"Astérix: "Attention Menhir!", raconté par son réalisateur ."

Et au final, les deux réalisateurs ne seront jamais directement impliqués dans la conception du film, si bien qu'aujourd'hui... J'ai aucune idée si Alexandre Astier ou Louis Clichy ont vu l'attraction. J'aimerais beaucoup évidemment avoir leur point de vue là-dessus, mais je ne sais pas ça.
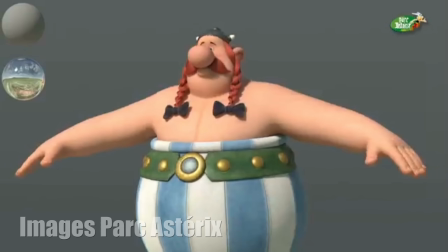Pour autant, ce sont bien les modèles 3D des personnages ayant servi sur Le Domaine des Dieux qui serviront de référence et de base de travail aux équipes de Kariba et surtout l'atelier animation,
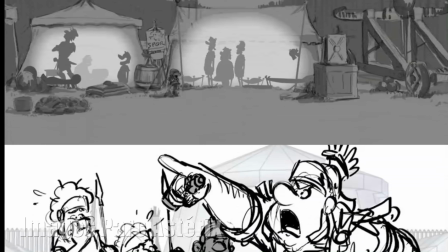les deux studios en charge de mettre en image cette nouvelle aventure de Astérix.
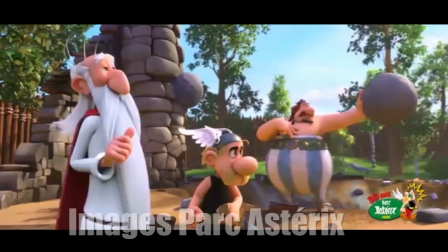Attention au menhir raconte comment le village va devoir faire face à un énième plan d'attaque échafaudé par Jules César lui-même,
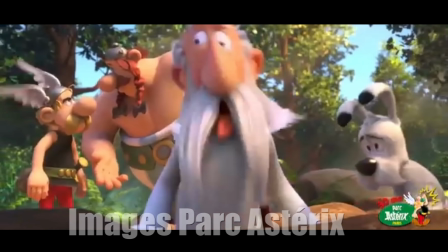alors que Panoramix le druide a perdu la raison après avoir été heurté par un menhir lancé par Obélix,
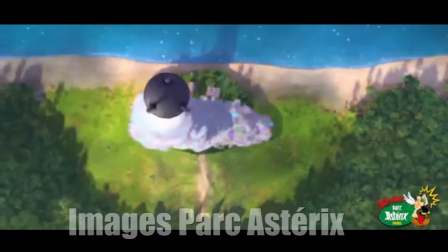et qu'il se retrouve donc dans l'incapacité de préparer la potion magique qui rend les Gaulois irréductibles.
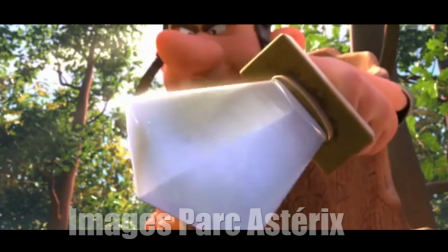Le film va représenter une première dans l'univers d'Astérix, et les équipes en ont parfaitement conscience. C'est le premier film, alors il y a eu d'autres longs métrages, on est d'accord, il y a eu plein d'autres films live, il y a eu des films d'animation, mais moi on se situe au niveau du parc Astérix. Et au parc Astérix, c'est la première fois qu'on va faire un film d'animation. Et même si les personnages restent visuellement assez similaires à ceux du Domaine des Dieux,
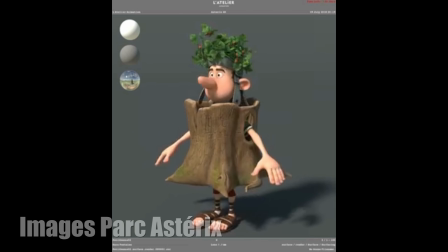les équipes de l'atelier animation vont sensiblement changer leur aspect et leur texture pour créer une cohérence visuelle et artistique avec le parc Astérix, là où le film sera visible. On veut quelque chose, une qualité globale du film, du type cinéma, avec une spécificité quand même, qui est notamment les effets de relief et de jaillissement, qui, dans le cas d'un long métrage, sont peut-être plus, en général beaucoup plus doux. Dans le cas d'une attraction, on voulait vraiment quelque chose qui aille surprendre, aller chercher le spectateur.
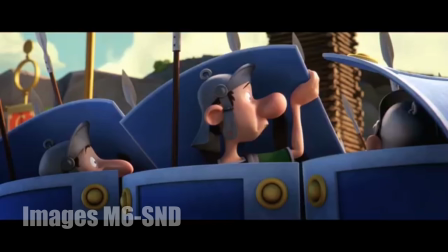Là où, après le Domaine des Dieux, le secret de la potion magique est devenu un peu plus cartoon dans ses choix, Attention Menhir va s'ancrer dans quelque chose d'un peu plus tangible.
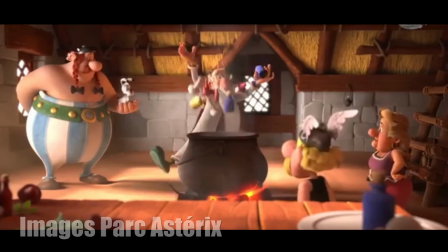À l'image de ses choix visuels, Attention Menhir travaille son identité narrative. Et encore une fois, il est intéressant d'évoquer le parallèle avec le diptyque de Astier et Clichy.
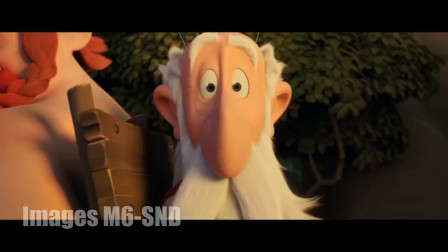Puisque là où la potion magique fait le choix d'une histoire inédite, Attention Menhir fait le choix d'un retour aux sources.
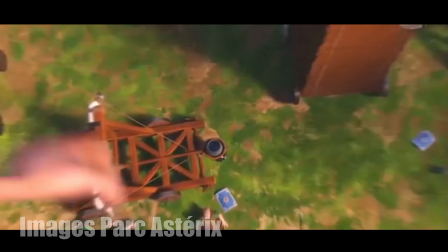Et le film va devenir, pour le parc Astérix, une occasion unique de rendre hommage au texte de Goscinny. Parce que toutes les attractions, elles sont excellentes. Elles sont un habillage de roller coaster dans un thème qui est toujours en rapport avec le parc Astérix.
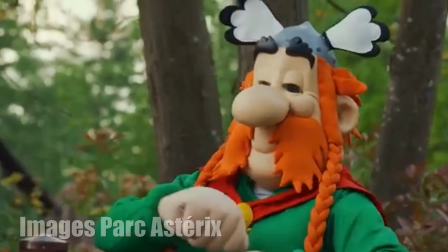On a les personnages aussi, on les rencontre dans le parc. Il y a des parades, il y a le village des Gaulois qui est là.
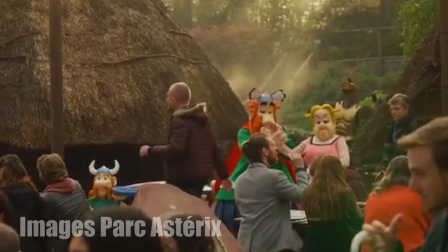Mais si on a envie vraiment de retrouver l'univers de Goscinny,
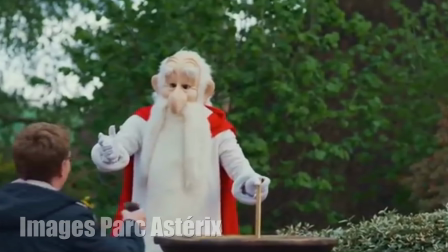les bons mots de Goscinny, une attraction avec un film, c'était vraiment le bienvenu.
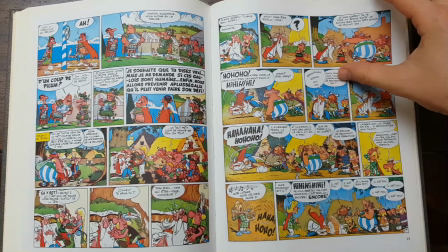Et ce sont des dialogues complets de la bande dessinée qui sont souvent repris à l'identique durant le film.
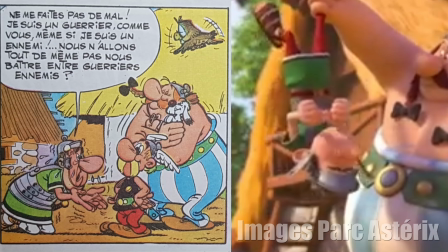Tant qu'il y a des marmites, il y a des espoirs. Tais-toi. Ne me faites pas de mal, nous n'allons tout de même pas nous battre entre collègues guerriers.
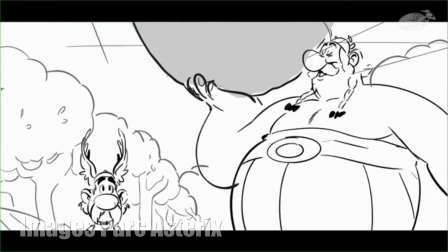Cette envie de s'inscrire dans les pas de Goscinny et Uderzo, c'est ce qui va imprégner chaque petit détail, chaque petit aspect de Attention Menhir.
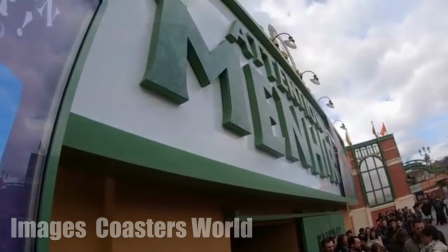L'attraction en elle-même est un lieu vraiment à part dans le parc, qui rend hommage à toute l'histoire animée d'Astérix, et ce, au travers de différents petits clins d'œil.
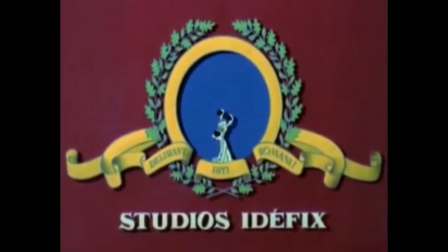Le bâtiment où elle se trouve, par exemple, est nommé le studio Idéfix, en mémoire du célèbre studio d'animation cofondé par Goscinny et Uderzo, et à qui l'on doit les 12 travaux. Ouais, alors c'est vraiment une idée du parc Astérix, d'avoir nommé l'ensemble de cette salle et d'avoir aussi habillé cette attraction un petit peu dans les couleurs et dans l'inspiration d'un studio. Comme un studio de cinéma, et en l'occurrence les studios Idéfix. C'est excellent, on retrouve le logo, c'est écrit en très gros sur le côté aussi.
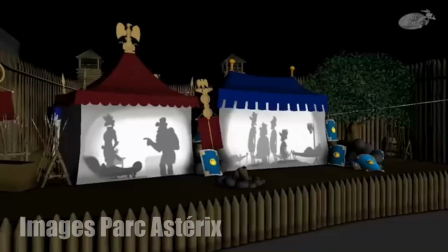À l'intérieur, les visiteurs sont accueillis dans une immense salle et font face à une scène sur laquelle se trouve le décor d'un camp romain.
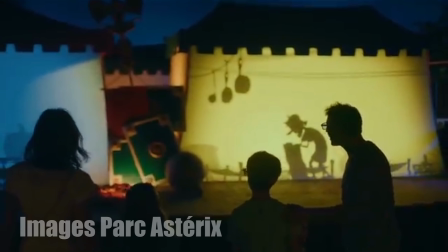Par un habile mélange entre effets directs et projections d'ombres chinoises, le décor prend vie,
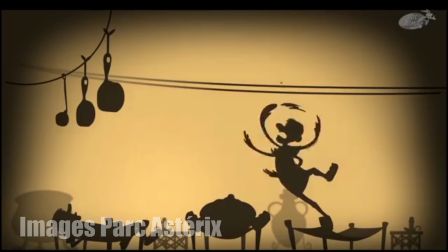et des personnages animés en 2D se mettent à bouger et rendent étrangement palpable la deuxième dimension, un peu comme si on avait trouvé le moyen de faire de la 3D avec de la 2D.